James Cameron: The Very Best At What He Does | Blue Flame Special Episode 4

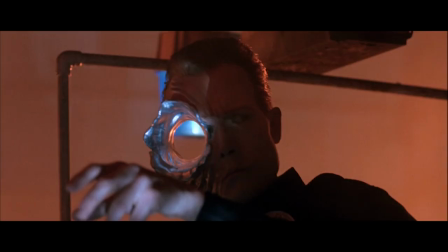But in Cameron's action scenes, we think, how the hell are they going to survive this?
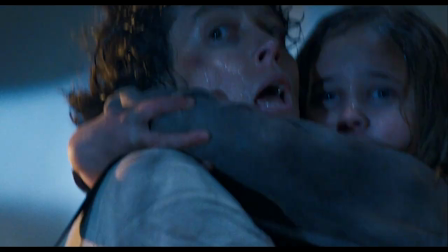Each action scene is a desperate fight for survival, and the danger escalates constantly.
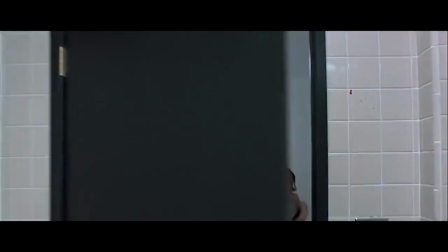Anytime the heroes gain an inch, there is immediately a reversal and the odds turn back against them.
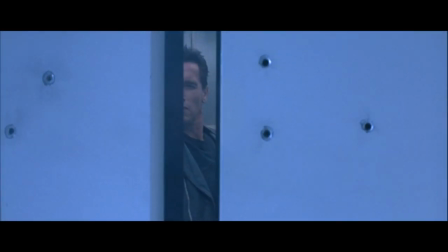In Terminator 2, the heroes get to the elevator, but the T-1000 forces the doors open.
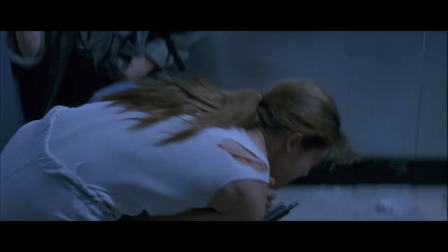They shoot it, but it climbs on top of the elevator and cuts Sarah. They get to the parking garage, but it runs after them.
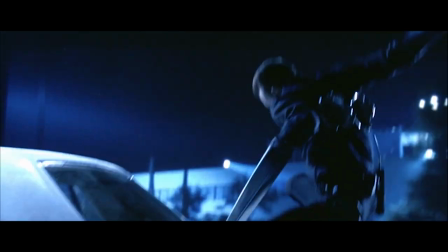They get to a car, but it grabs onto the back and smashes in the rear windshield with its sword arms.
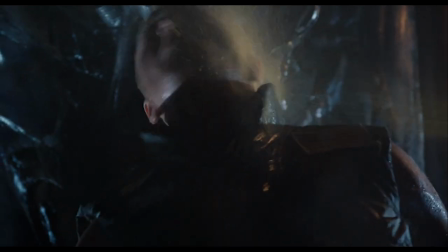In Aliens, if one marine manages to shoot an alien, then its acid blood sprays on them and burns them, and they accidentally light their vehicle on fire with their flamethrower. In the great Every Frame a Painting video about action comedy, they point out that part of what makes Jackie Chan's action scenes great is that he's always the underdog.
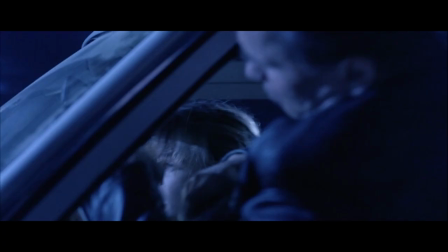And the same thing goes for Cameron's action scenes. The heroes don't win, they just survive. This might sound like a crazy concept, but action scenes are usually more exciting when it feels like the characters are in actual danger. Which leads us to the second lesson.
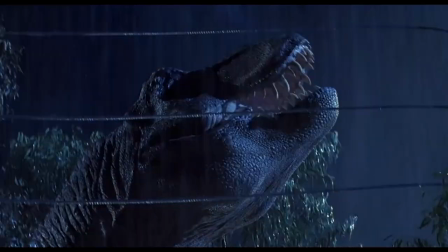About a year and a half ago, I made this video about how many of the best action blockbusters have horror elements in their set pieces, and Cameron is a perfect example of that.
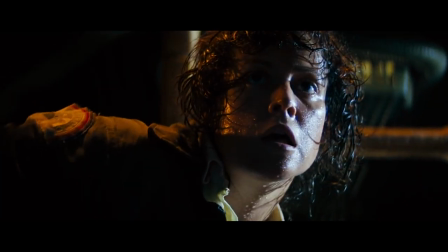Aliens is obviously a sequel to Alien, one of the best horror movies ever made, and the Terminator movies are pretty much slasher movies with car chases.
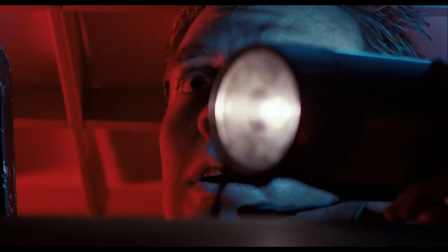These action scenes are told largely through the visual language of horror movies. Unseen creatures emerging from the darkness, people hiding, cowering in fear.
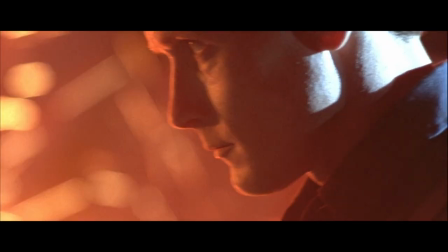Cameron's action scenes are motivated by the same things that motivate horror set pieces. Unstoppable forces trying to kill the characters.
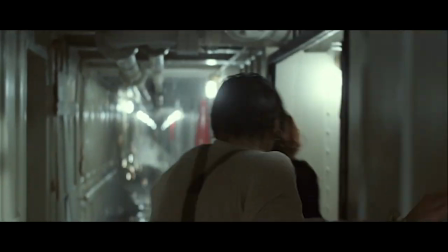That's what the last hour of Titanic is. Cameron understands the visceral power of fear and horror, and he uses it to make his action scenes more exciting. But for that horror to be effective, for us to really feel the tension, We have to empathize with the people in them in the action scenes Cameron keeps the focus squarely
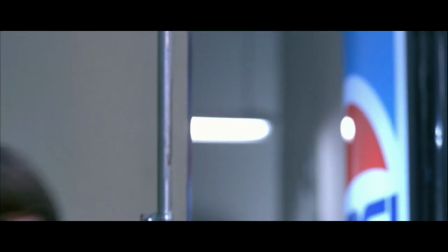on the characters and whether they're grizzled space marines are suburban kids They react believably they get scared they panic and they get
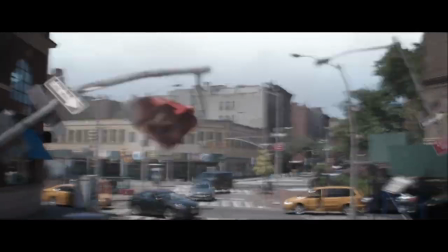hurt We see them struggle a lot of modern action scenes are frantic The motion doesn't stop and the action beats happen so fast that we don't really feel them
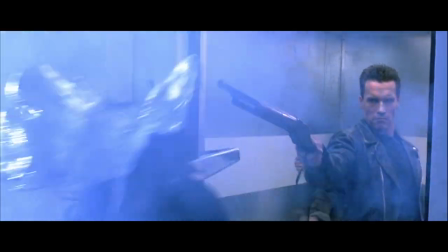But Cameron takes the time to emphasize every beat every gunshot has an impact every hit causes a reaction Every action moves the scene forward.
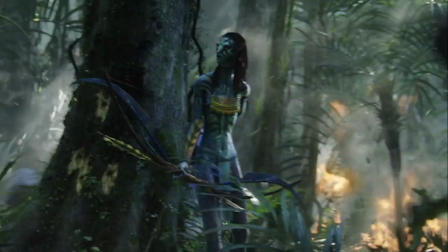We care because we see how everything affects the characters, and because we see the impact in their reactions, the danger feels greater.
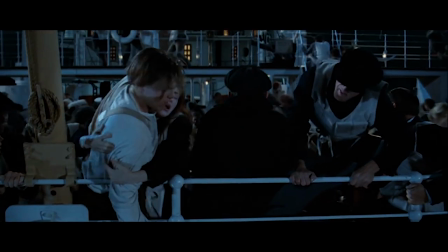In the last hour of Titanic, Cameron treats Jack and Rose's desperate struggle to stay alive with the same care that he did their love story in the previous two hours.
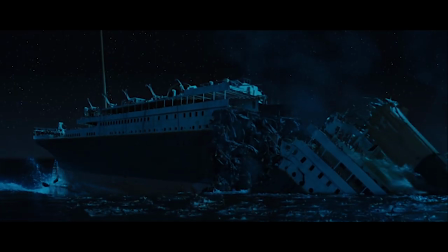With the huge scale and massive visual effects, it would be easy for the characters to get lost amidst the spectacle, but they always remain the focus.
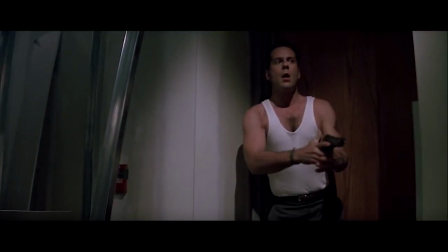Die Hard is often brought up as one of the very best action movies ever made. We all agree on that.
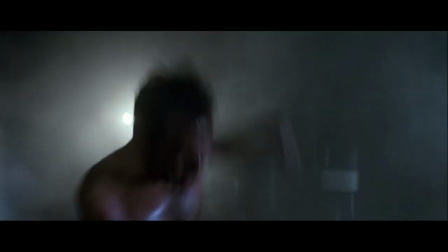But Die Hard doesn't have the coolest shootouts or the best car chases or the craziest special effects.
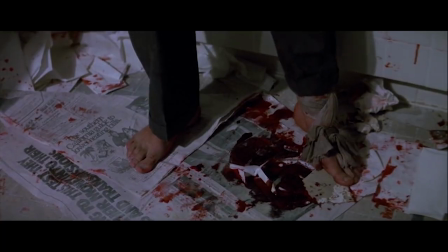It's great because all the action moves the story forward, and it's always focused on John McClane's efforts to survive in the face of impossible odds.
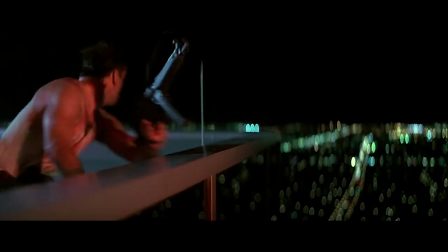The action feels personal, and that's why we care about it. It's the same exact thing that Cameron does in his action. Considering how hugely expensive his movies get, and how full of groundbreaking visual effects they are, it's amazing how intimate the action scenes are, how he never loses sight of the personal stakes. I want to compare these to the biggest, most popular action movies being made these days, the Marvel movies. Now look, I enjoy these movies a lot, I think they're a ton of fun, and in general, their action is cleanly shot and enjoyable and full of good character moments. But when it shifts into those action set pieces,
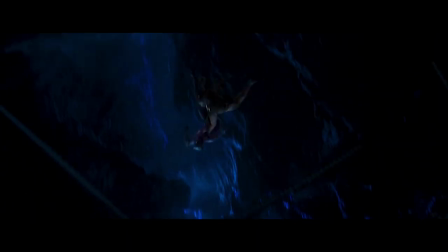which are full of impossible CG camera moves and animated characters bouncing and crashing through the frame with superhuman grace and slickness, as fun as it is,
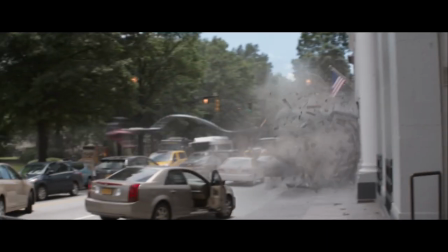we don't really feel it. Iron Man getting smashed through a building feels harmless compared to the T-800 getting hit in the head with a steel beam.
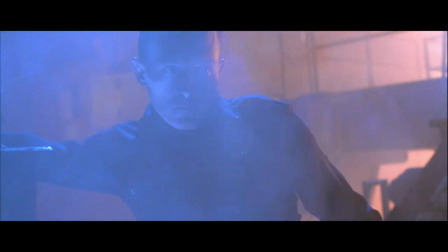But this isn't just a CGI versus practical effects thing. Making an action scene with a lot of CG elements doesn't mean it has to feel weightless and impersonal. So now I'm going to say positive things about the film Avatar.
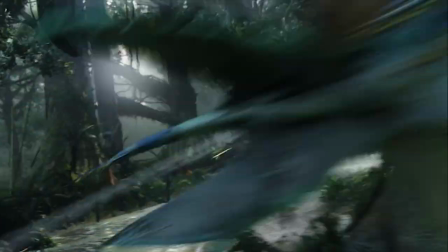So, the whole big climactic battle scene in Avatar is like 80% CGI, obviously with performance capture used for a lot of the characters. It would be easy for us to disengage from what's happening since it's almost all created in a computer, but the choice Cameron makes that is so important is to shoot it exactly like it were regular live action.
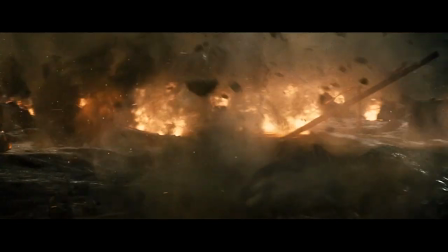A common thing you'll see with mostly CG action scenes are these shots where the camera flies through space in a way that would be impossible in live action.
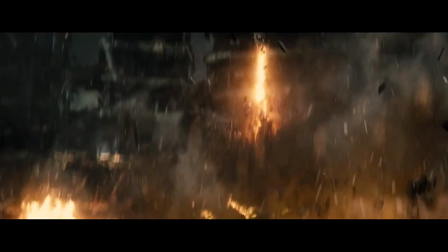And things like this subconsciously indicate to us the artificial nature of what we're watching. But in Avatar, the camera always behaves like a real physical one.
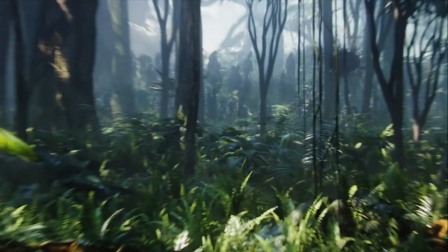It doesn't do anything a real camera couldn't do. It's often handheld or recreating what would normally be helicopter or car mounted shots.
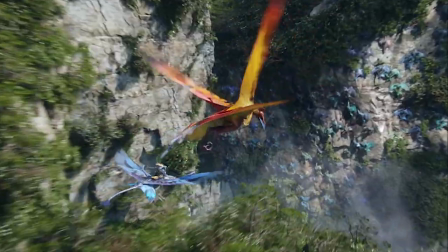There's a real weight to the computer-generated elements. The dragon things shift around in flight imperfectly.
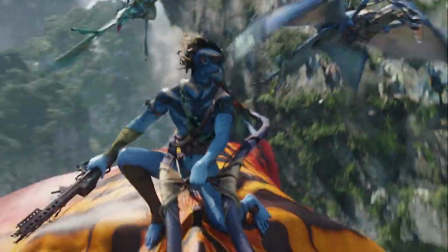You can feel the wind rushing by.
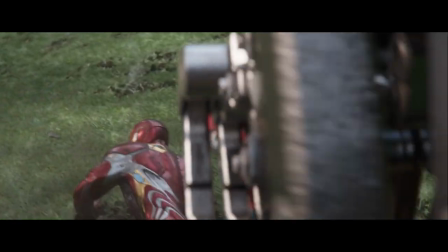While Marvel's action scenes tend to shift into an animated world that we know isn't real, where the characters bounce around and move with a speed and precision that no person ever could, Cameron manages to keep this whole sequence of giant blue people on dragons fighting helicopters grounded. It feels tactile, even though almost none of it is. Look at this quick moment.
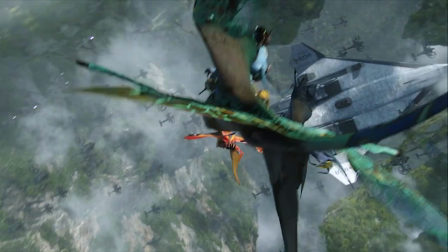We get this wide shot that lasts for seven seconds that lays out the geography of the scene, shown from the perspective of the Na'vi attacking from above.
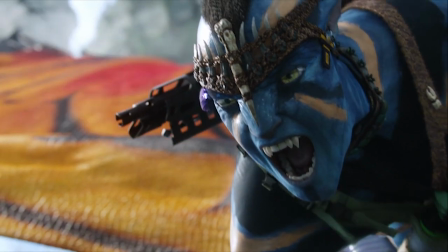Then it cuts to a close-up of the main character, getting back to that intimate character focus Cameron is so good at.
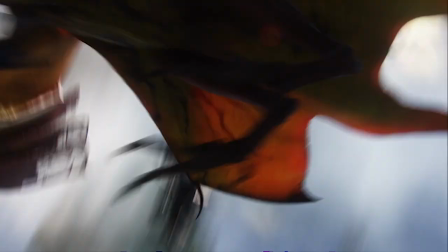Then, in a few handheld shots, we see the dragon thing land on one of the helicopters and grab it.
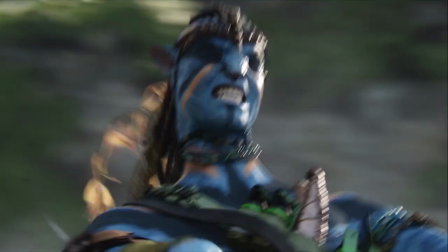We can feel the weight of these things. We see on his face the effort and difficulty it takes to throw the thing down to the ground. Even when it's an almost totally CG scene, Cameron sticks to the same principles of action storytelling that he's had through all his films. One thing that becomes apparent when you look at all of Cameron's action scenes is how they pretty much never end in the same place where they begin. Cameron is never content to simply have two people stay in one place and fight. The action scenes evolve and mutate as they go, moving through multiple locations with different kinds of action.
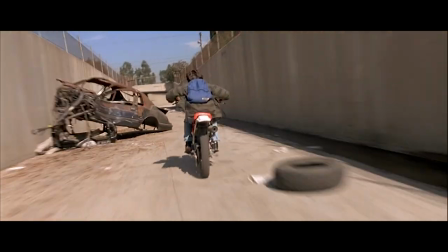A shootout in a hallway turns into a fight, then a foot chase, then a motorcycle chase. A scene begins at a motel, then becomes a car chase, then ends at a factory.
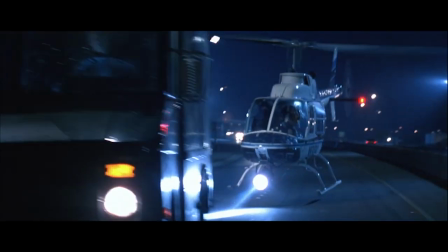A shootout at an office building turns into a helicopter chase, then a truck chase, and then ends at a factory. Look, there are only so many places where you can kill a Terminator.
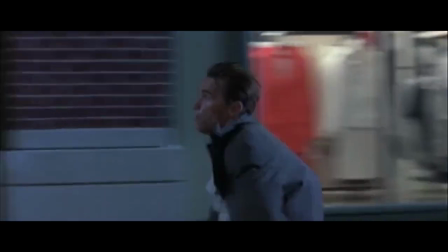This scene in True Lies starts as a fight in the bathroom, then becomes a shootout, then a foot chase, then a motorcycle versus horse chase through streets, buildings, elevators, and rooftops. Cameron's action scenes have stakes, tension, emotion, and inventive staging, but this would all mean nothing if they weren't told with clarity. And this is where Cameron really shines. If you've seen any episodes of this series before, you know I care a lot about geography. Because in action, it is essential. And Cameron always makes sure the geography is absolutely clear.
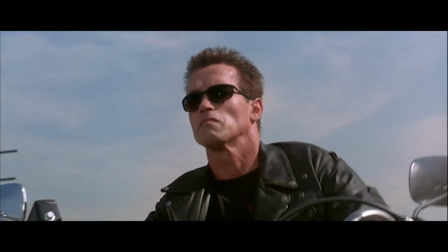We always know where every character is in relation to each other. We always understand the geography of the location.
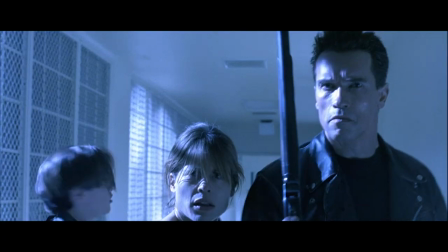The key thing Cameron does is keep the spatial directions consistent. In this scene in Terminator 2, the action is constantly moving left to right.
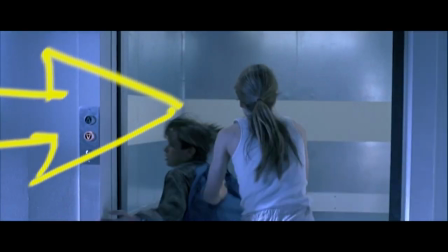That's the direction Sarah and John Connor are running to the elevator, and that's the direction the T-1000 pursues them in.
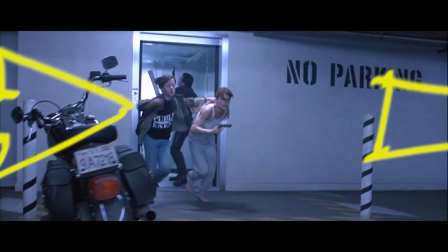In every shot, the action is moving in the same direction. When they get out of the elevator, again, the action is moving left to right.
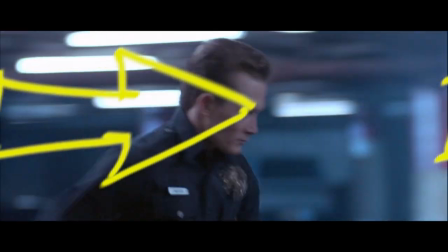Even when the T-1000 and the main characters aren't in the same shot, they're framed facing each other, so we understand where they are.
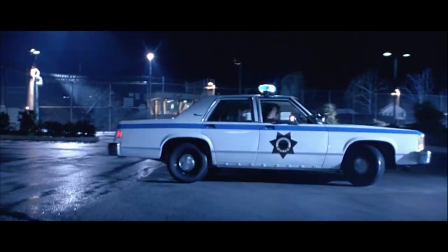He's running left to right, Sarah is shooting right to left. Then, when they spin the car around, the action switches, going right to left.
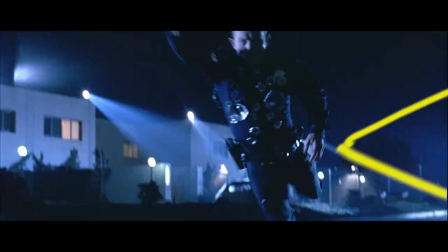That's the direction the car drives, that's the direction the T-1000 runs.
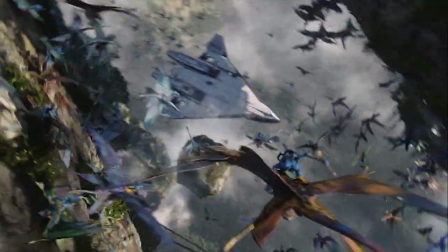The final battle in Avatar is hugely complex, with action happening simultaneously in the air and on the ground, with a ton of characters. This could easily get chaotic, but Cameron orients us by, at all times, keeping the bad guys facing right, and the good guys facing left.
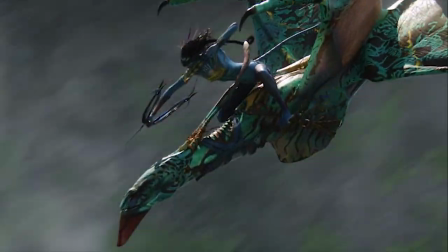No matter where in the battle we are at any given time, we always understand what's happening just from how the characters are framed.